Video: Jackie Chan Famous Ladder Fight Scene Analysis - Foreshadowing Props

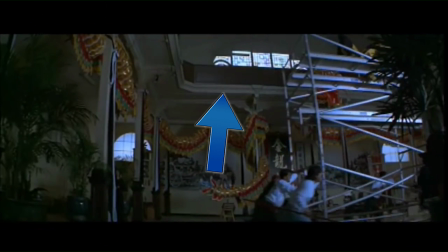4:04 Now he's been pretty much removed from the frame, and we're just left staring at this second floor that's in the center of the frame for us.
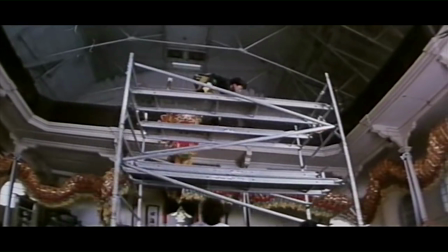4:10 By the way, we're watching the American version of this fight, and in the Hong Kong version there's an extra shot where we see this whole second floor, and Jackie is enveloped in it. It almost looks like Jackie's already standing on the second floor, and on the right side we can see the lip that he's gonna jump to.
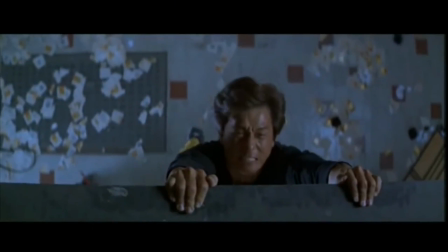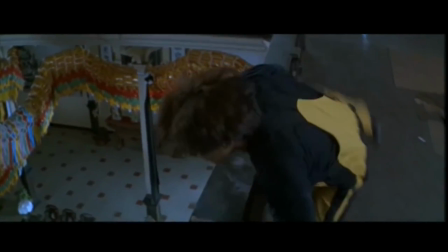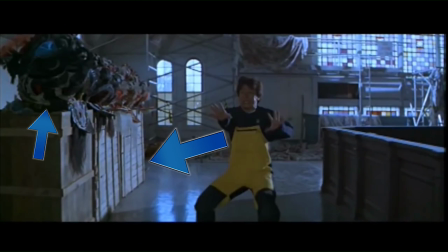4:39 Hey, check out these boxes. And look at these lion heads. They kind of feel like they fit in because of the dragon dance stuff that we saw downstairs.
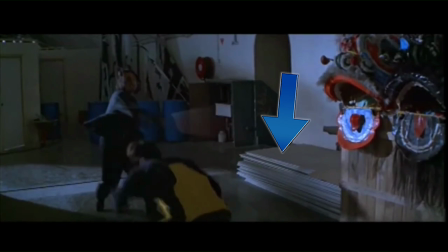4:47 Ooh, now this is an important one to look at. We've got drywall on the floor here, so we're being told that there's drywall in this area,
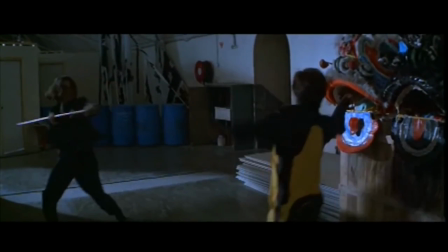4:53 but it's the thing in this fight that feels the most unnatural, and we're gonna look at why.
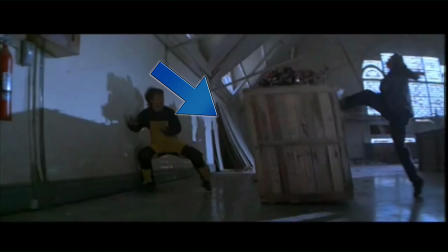4:58 See, now check this out. We've got drywall right in the middle, but it's way in the background and it's really tough to make out. So it is foreshadowed that this drywall is going to become something used in the fight scene,
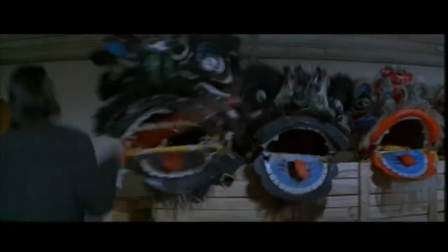5:08 but it's so subtle that we don't register it consciously enough for it to feel natural.
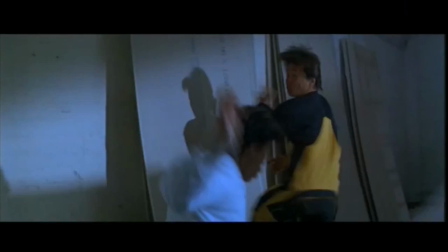5:13 See, now Jackie's at the drywall and he's using it, but it kind of feels like it comes out of nowhere.
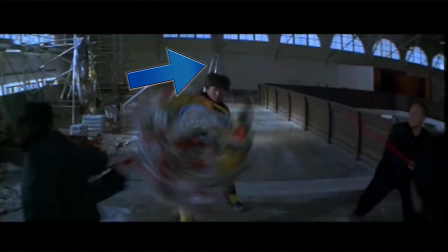5:22 Oh, now check this out. We have a ladder way in the background, and this isn't going to be used for a long time in the fight scene, but we're already seeing it.
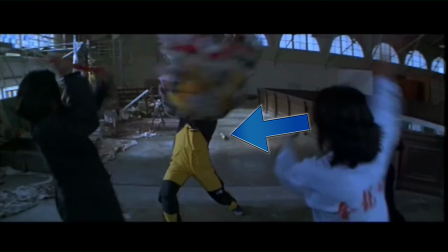5:30 And as Jackie lifts the lion head, we can see that there's a push broom lying on the floor behind him too.
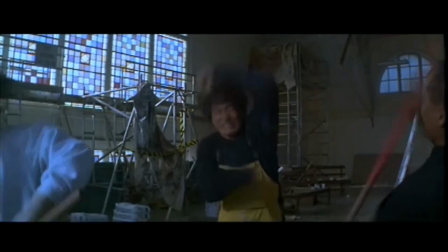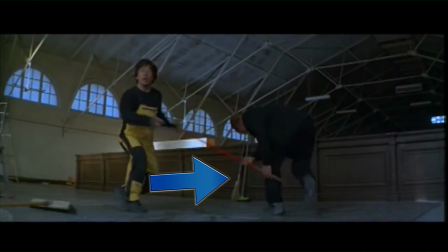5:44 These standing brooms haven't actually been in any of the previous shots. It's almost like someone forgot to put them there earlier in the day,
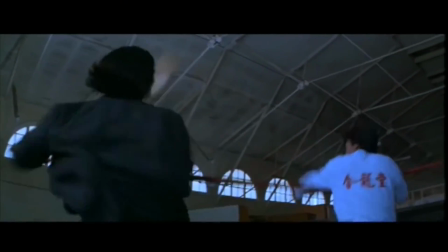5:51 or they were filming the fight and just kind of improvised that they wanted to do this, so they had to put them there after they had already filmed the previous parts of the fight.
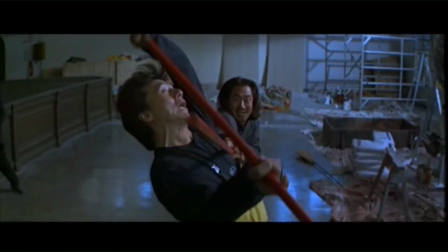6:00 This is a really cool and overlooked detail of Jackie Chan fight scenes. Not only do you get the foreshadowing of what props are going to come and where the fight's going to go, but you also get to see this history of where the fights come from. In this one shot, we can see the broom that he just used, the lion head from before, the drywall in the background, and even the boxes.
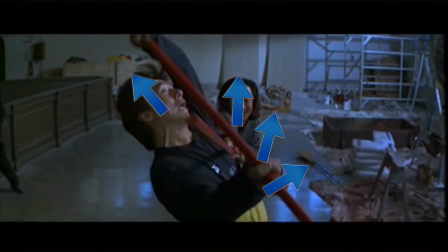6:18 You can trace a line back to the stairwell where this part of the fight began.
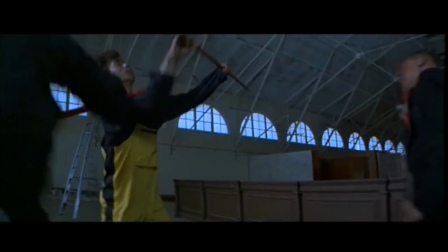6:22 As audience members, this makes us feel grounded and gives the fight this cohesive feeling of being a natural progression from beginning to end.
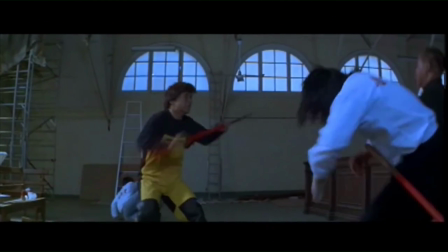6:29 Now, it doesn't always have to be Jackie who bumps into the props. Here, the stuntman in the background's been knocked over, and he's going to use the ladder to help himself up. When he does, the ladder moves in the background. It kind of draws our eye just a little bit.
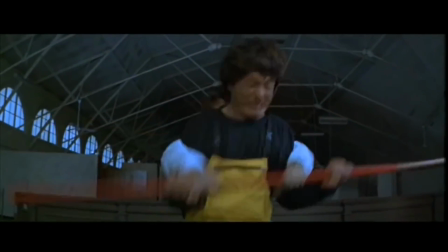6:40 So when we end up seeing the ladder as part of the fight scene, it feels even more natural because it's already become a part of the fight when the stuntman had to use it.
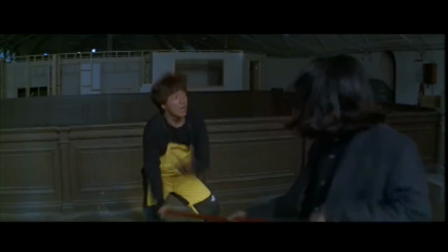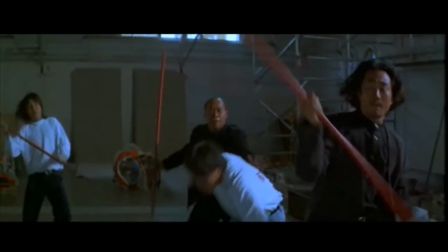6:56 Finally, to get away from the action, Jackie has to back up and he bumps into the ladder, so now we know Jackie's gonna use it.
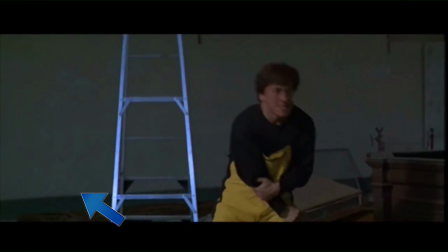7:02 But something else really important is going on here. Check out the whole side of the frame. There are no more props, it's just a blank wall.
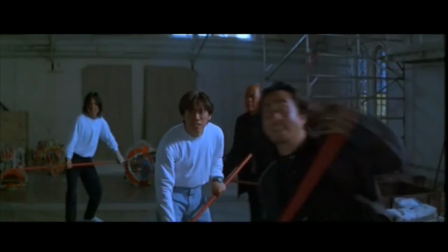7:08 This is really intentional because it kind of gives us this feeling that the ladder is the last thing Jackie has to use.
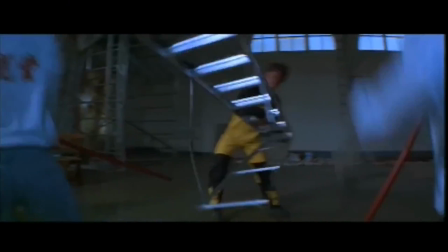7:14 This is his last resort. If he doesn't make it work with this prop, he is out, he's done.
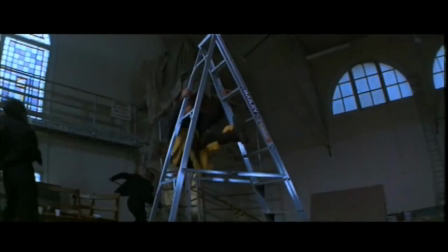7:19 And it creates a real tension for us in the fight with us knowing that this is the last ditch effort of Jackie.
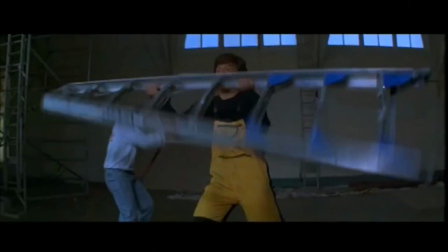7:24 So not only are we amazed by the stuff that he's able to do with this ladder, but we're also cheering for him that much more because we know it's his last hope.
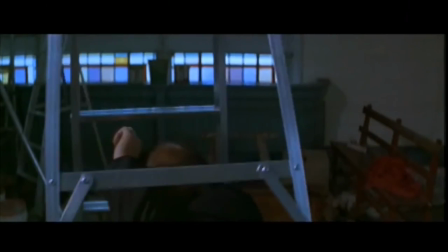7:32 It makes this latter part of the fight scene that much more intense, and it's part of the reason why people always refer to this fight as the ladder fight.
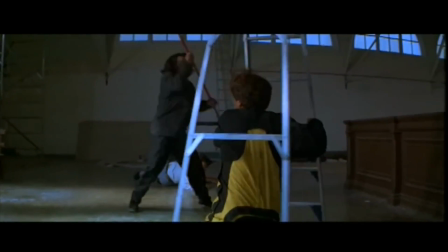7:39 Not the bow staff fight, not the lion head fight, not the tables and scaffolding fight. This is the ladder fight.
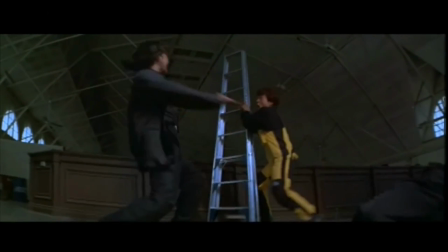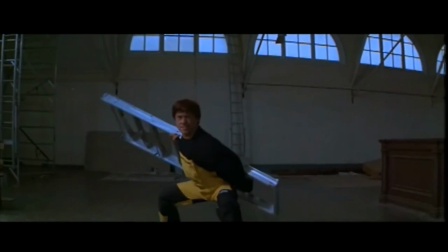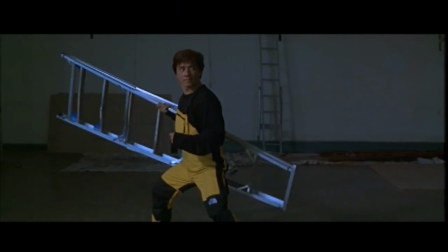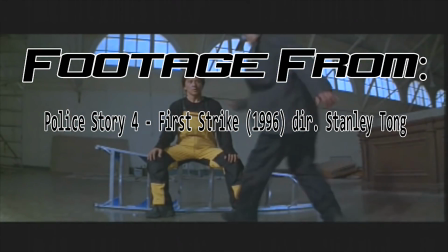8:04 I hope you've enjoyed this analysis of how Jackie Chan foreshadows the props that he uses in his fight scenes, and if you want to see more, give that like button a click.